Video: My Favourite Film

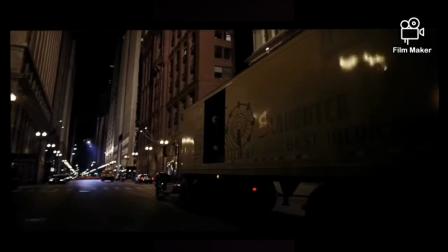(0:00)
The Dark Knight is an iconic thriller spy film directed by Christopher Nolan, released in 2008,
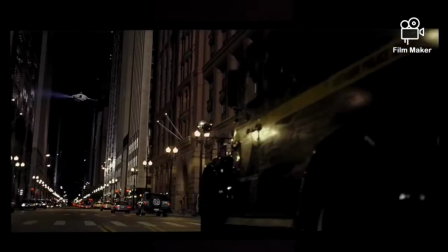(0:07)
which stars Christian Bale, Heath Ledger, and Michael Caine, and which happens to be my favorite film because of the well-paced,
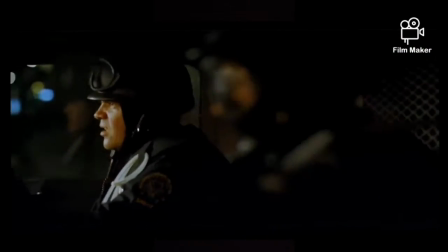(0:13)
amazingly shot scenes, along with some jaw-dropping pieces of acting.
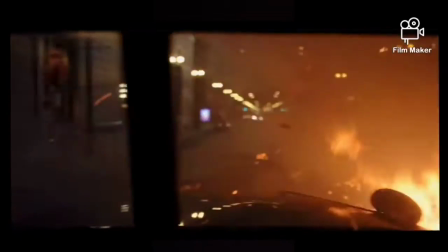(0:17)
For time's sake, this video will be focused on the visual storytelling components of this masterpiece of a film,
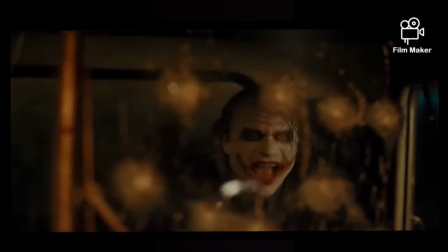(0:23)
by focusing on three major examples from the film to help show the film's composition with camera movement,
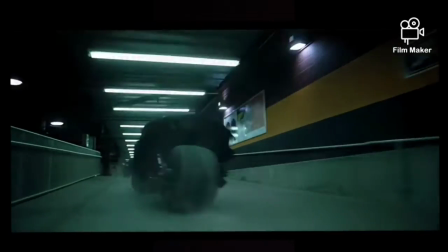(0:29)
object placement, and also lighting.
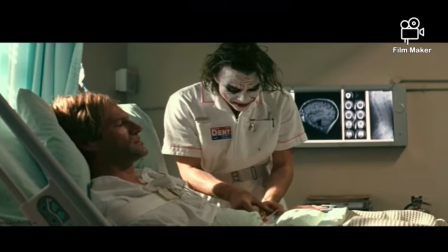(0:32)
In this scene, the conversation between the Joker and Harvey takes place when Harvey is at his lowest point in the film,
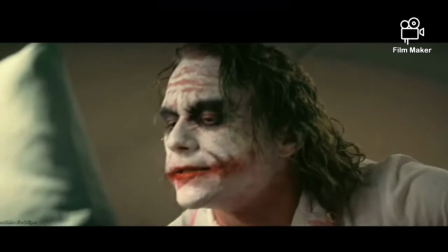(0:38)
as the Joker tries to shed a new perspective into his world, and by the end of the conversation turns Harvey Dent into Two-Face.
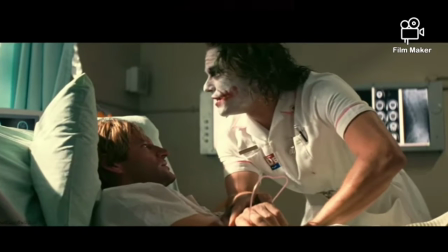(0:46)
This scene does a great job in showing the camera angles and also the placement of objects.
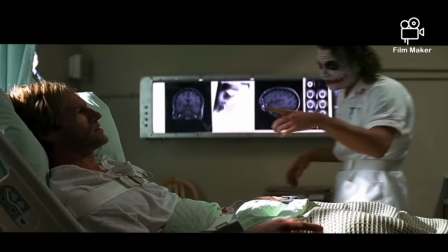(0:51)
Harvey's current unstable mental health can be shown by the MRI scans in the backdrop to symbolize Harvey's current crippled state he is in.
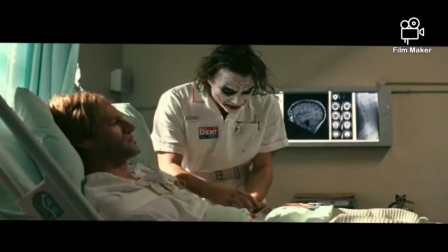(0:59)
At the beginning of the scene, by viewing the camera angle alone, we can see how the camera angle shows the progression of power throughout the scene.
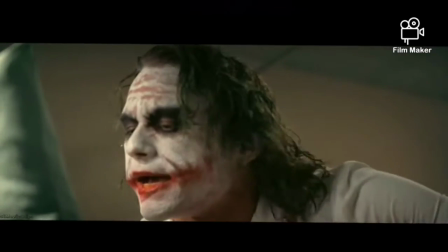(1:06)
In the first half of the scene, the camera angle is below eye level with the Joker.
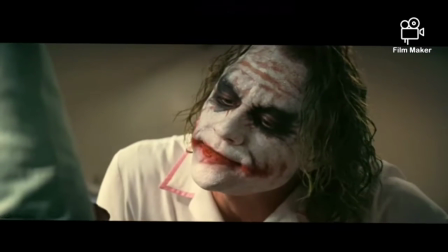(1:11)
Although Harvey Dent may not seem intimidated, this can signify the leverage Joker currently has over Dent,
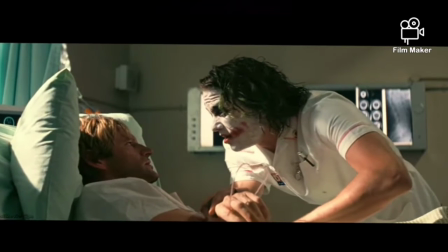(1:17)
as he has just killed the love of his life, and the Joker is truly an unstoppable force in this part of the film.
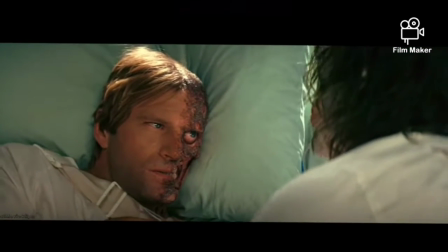(1:23)
To show how hopeless Harvey Dent is, it helps to show the Joker pinning his wrists against the bed with no problem whatsoever,
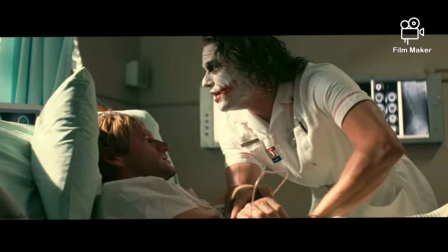(1:30)
but also that Harvey Dent is looking up to the Joker, as Harvey is on the lower diagonal, gazing up to the Joker, signifying how vulnerable Harvey Dent really is in contrast to the Joker. However, as this interesting conversation continues, the shift changes as both characters meet eye to eye for once,
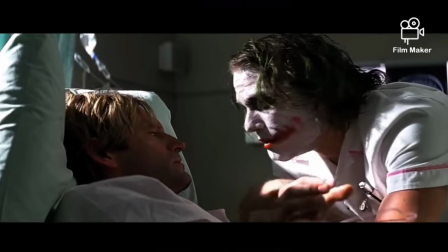(1:48)
showing them from the same height, as it shows how both characters are now on the same page after it took some convincing with conversation, as both characters are now equally level with another, both equally capable of causing insane anarchy.
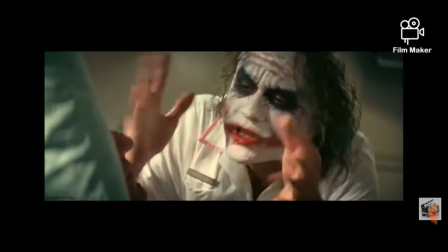(2:03) Well, then everyone loses their minds.
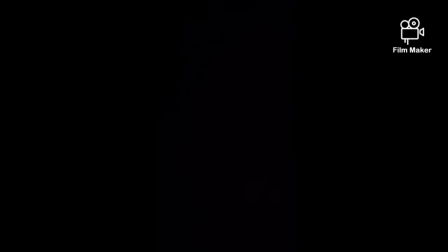(2:09) Introduce a little anarchy.
The camera distance also plays a role with feelings in this,
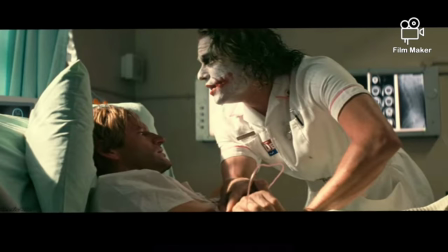(2:16)
to connect to the audience as we begin with medium shots and gradually
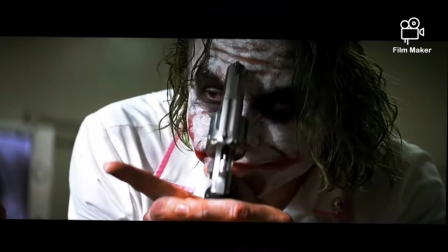(2:20)
zoom in towards close-ups between both characters as the conversation continues.
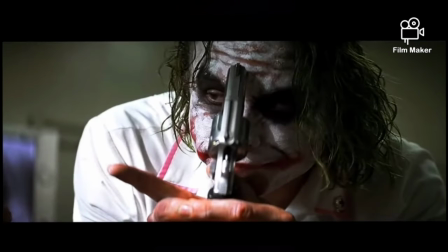(2:27)
These close-ups really get to allow the audience to show how Harvey is being exploited, and it puts us closer between their emotions.
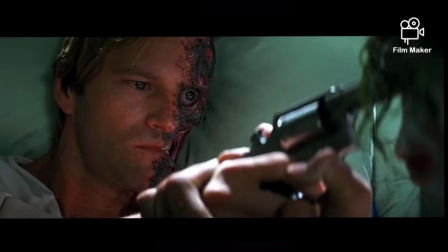(2:34)
The closer we get to both characters, the more the words from the Joker starts to affect Harvey, as Aaron Eckhart's acting takes over also, and this leaves the audience to really feel and connect towards what Nolan wants us to feel.
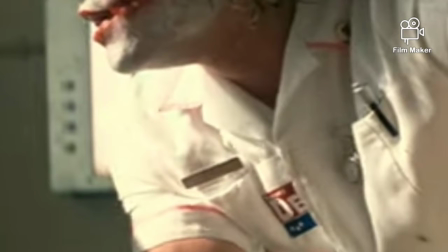(2:48)
In a side note, I also want to appreciate the set design here in this scene, as the Joker is seen with the Vote for Harvey Dent sticker, showing how the Joker is trying to play off on Harvey's side, and also the Joker's hospital ID badge is blank, which helps suggest his non-existent identity before he was a Joker as a man of true mystery.
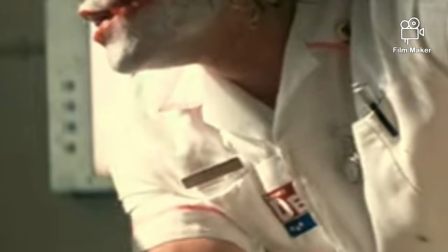(3:07)
The Vote for Dent sticker is even torn in half if you look close enough, and I can interpret the sticker as it representing Dent's beliefs and ideologies, as this can explain how the Joker is only interested in the one-sided Dent, which isn't Dent as a loving boyfriend to Rachel or as a powerful, incorruptible DA,
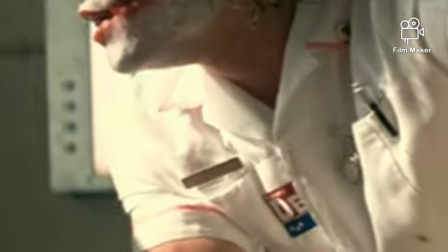(3:25)
but instead the Joker is here to unleash the side of Dent that has lost faith of the justice system and police he believed in so much in, and is a man who begins to see how bent the city really is, and how these laws can fail. The Joker is only here to see this one side of Harvey, as the Joker even connects to it and agrees,
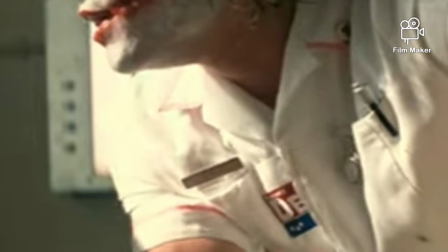(3:44)
which is why he's shown only wearing half of the sticker that Dent believes in. Furthermore, this half the Joker wants Dent to see is what really convinces Harvey into viewing true justice from chance or chaos.
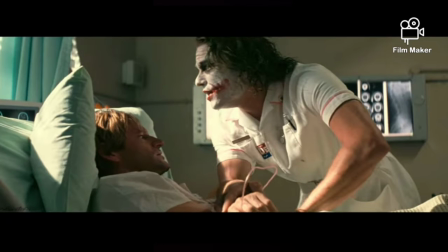(3:58)
It also is really cool to see how Harvey Dent took a brief second to look at half of the sticker that Joker is wearing.
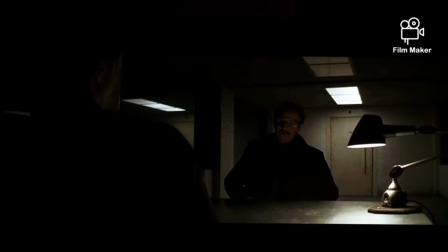(4:05)
In this next scene, the Joker was recently captured and he is being questioned by Gordon and will later be
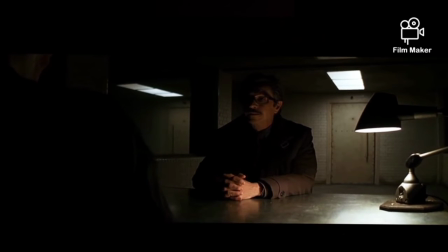(4:11)
interrogated with the help of Batman in hopes of finding information of where Harvey Dent is being held against his will.
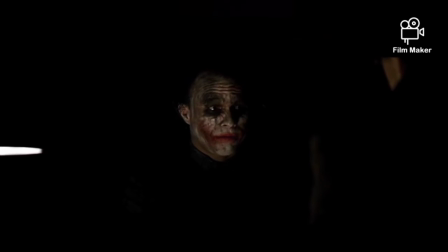(4:17)
As the scene continues, we can clearly see how the darkness of lighting has a role to tell a different story for both Gordon and the Joker.
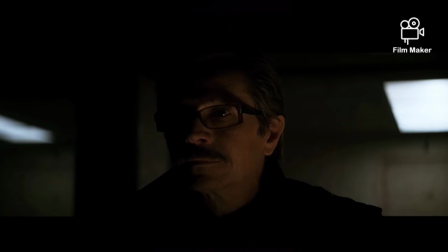(4:24)
James Gordon's lighting can tell us how lost and unsettled Gordon is in the situation. Most of Gordon's face is littered with darkness, as if Nolan is trying to tell us how he is truly in the dark,
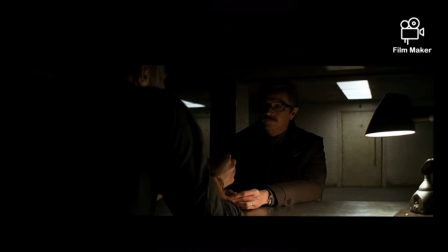(4:34)
because he walked inside trying to get answers, but was immediately left in the dark with the Joker's presence. Gordon's face, of course, looks troubled with all of this, as he doesn't seem to fit with this lighting very well, as this puts his character in an uncomfortable situation. Nicholas Debbie's amazing YouTube video based on this scene, named How Does a Camera Tell a Story,
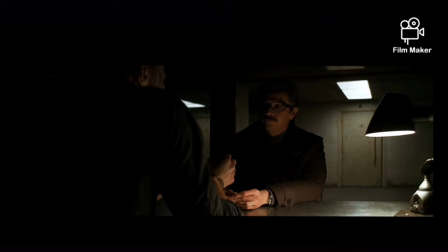(4:54)
explains how Gordon's background shows how he's trapped in society's cage, but from my own interpretation, I can see the lighting from the ceiling, as if showing the rules and laws Gordon follows as a commissioner. But it is interesting to see how it lights up not even a quarter of the room,
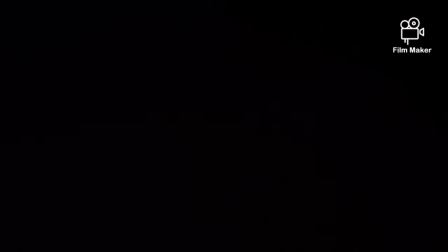(5:08)
as this can show how ineffective the rules of law and code Gordon follows are against someone like the Joker,
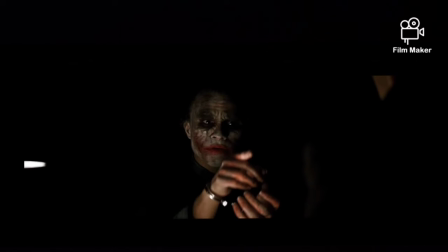(5:14)
who doesn't seem to follow anything besides the idea of anarchy. Perhaps this shot is trying to tell us that breaking some line of code and ethics is the only possible way to take down the Joker,
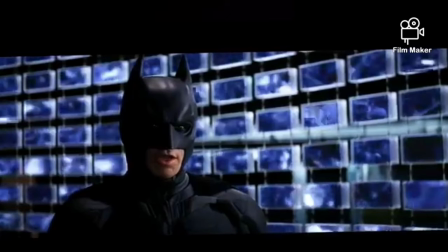(5:25)
which is what we see with Batman's sonar equipment later in the movie, which is ethically questionable as it conveyed millions of people's privacy, but it was the only way that Batman was able to take down the Joker.
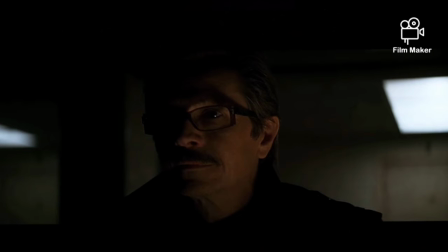(5:36)
As I can interpret the shot to explain how the characters that want to take down the Joker will only do so by sacrificing some of their current morals and beliefs,
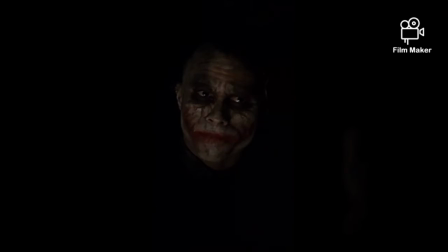(5:45)
which is what we see with Batman do later in the film with the sonar equipment. On the other hand, the Joker is framed with a pitch black background,
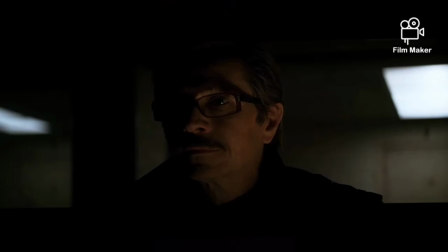(5:53)
but he seems to be more comfortable and better suited in his framing than compared to Gordon's with the help of great acting.
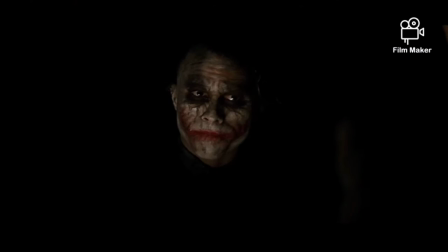(5:59)
Nicholas Debbie's YouTube video also explains that the darkness behind the Joker can show how the Joker belongs to no society. This does seem to be true, but from my own interpretation, I can see the darkness behind the Joker showing him as a mysterious character with no clear backstory of his existence.
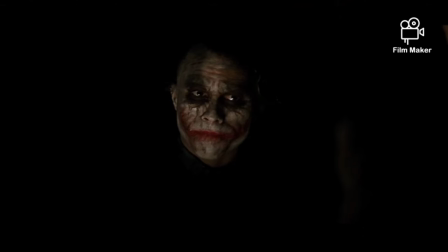(6:17)
I also see the darkness as him simply hiding information from us.
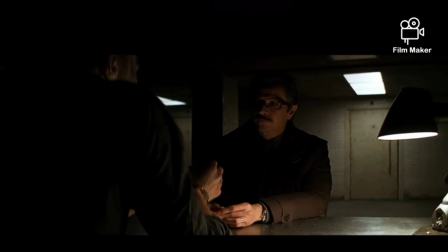(6:20)
The rest of Joker's body is out of sight, just like the information he currently has about Harvey Dent, or what his true intentions really are as a person.
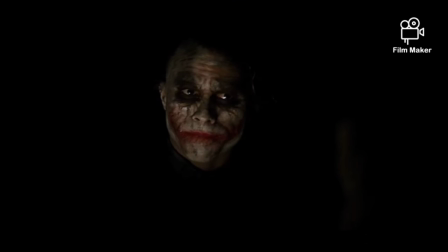(6:29)
To just add on the amount of darkness in this part of the scene, the amount of darkness here can also visually display the idea of how wherever the Joker goes, darkness will follow.
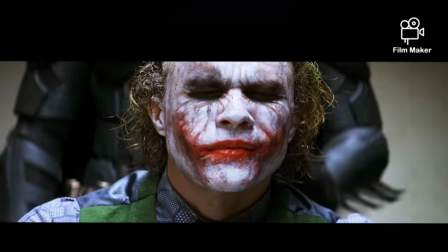(6:40)
This next third example will show an amazing use of camera work. Here we get to see Batman introduced to the scene, and by viewing the shot, I can interpret how both characters may not be so different from one another than we think, as both characters are framed within the same room, both even looking in the same direction.
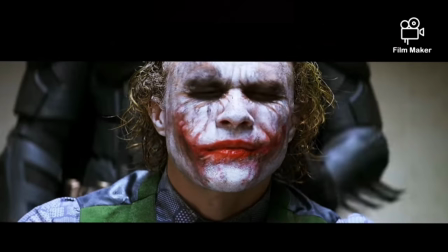(6:58)
As crazy as the Joker really does seem, you can argue how crazy Batman really is as a person, who dresses up in a bat costume, fighting crooks in the middle of the night, as both characters both take their beliefs of justice or anarchy into the extremes.
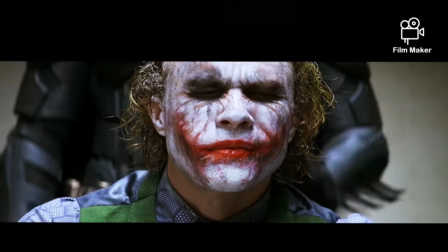(7:13)
I think this shot does an amazing job on showing how both characters can be viewed from the same perspective at times,
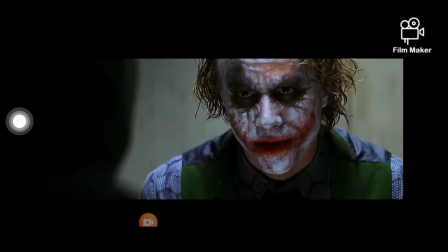(7:19)
as this shot sort of puts them in the same boat. You can see the idea of how Batman and the Joker will be destined to go at it forever, with a lifelong internal battle,
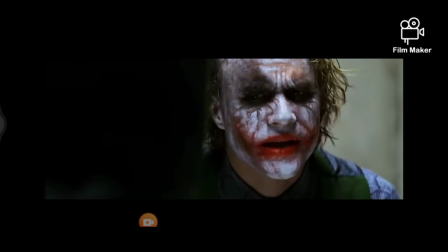(7:28)
by viewing the camera work, as the camera seems to slowly and continuously go around both characters,
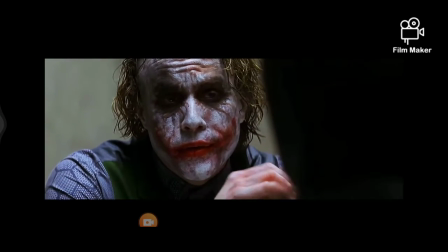(7:33)
as if the camera is showing us how they will always be battling with another no matter what,
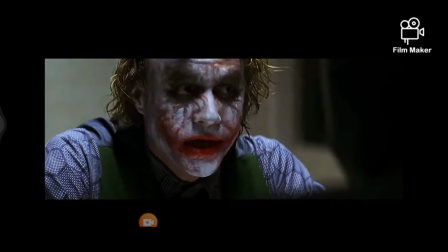(7:39)
as they both also carry away an equal amount of space, which they don't seem to give away often,
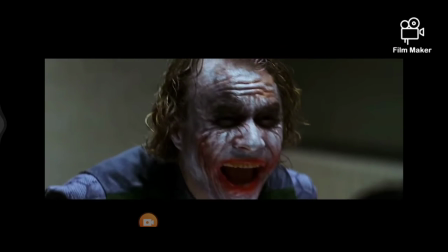(7:44)
between separate sides of good and evil that will always be battling.
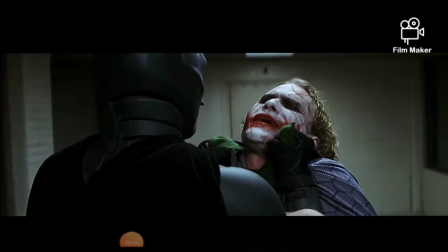(7:48)
Once Batman loses control, the camera movement becomes more unpredictable to showcase the amount of uncertainty in this part of
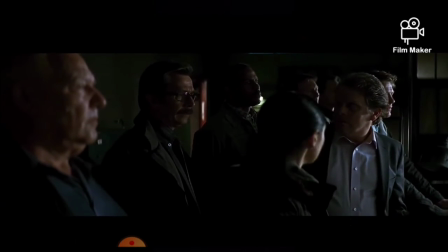(7:55)
the scene, as the camera also cuts a lot quicker to add to the amount of intensity to the scene.
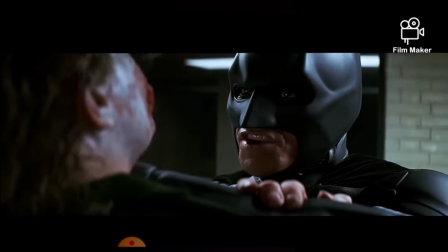(8:01)
We can clearly see the amount of physical strength coming from Batman, but the placement of characters shows us something else.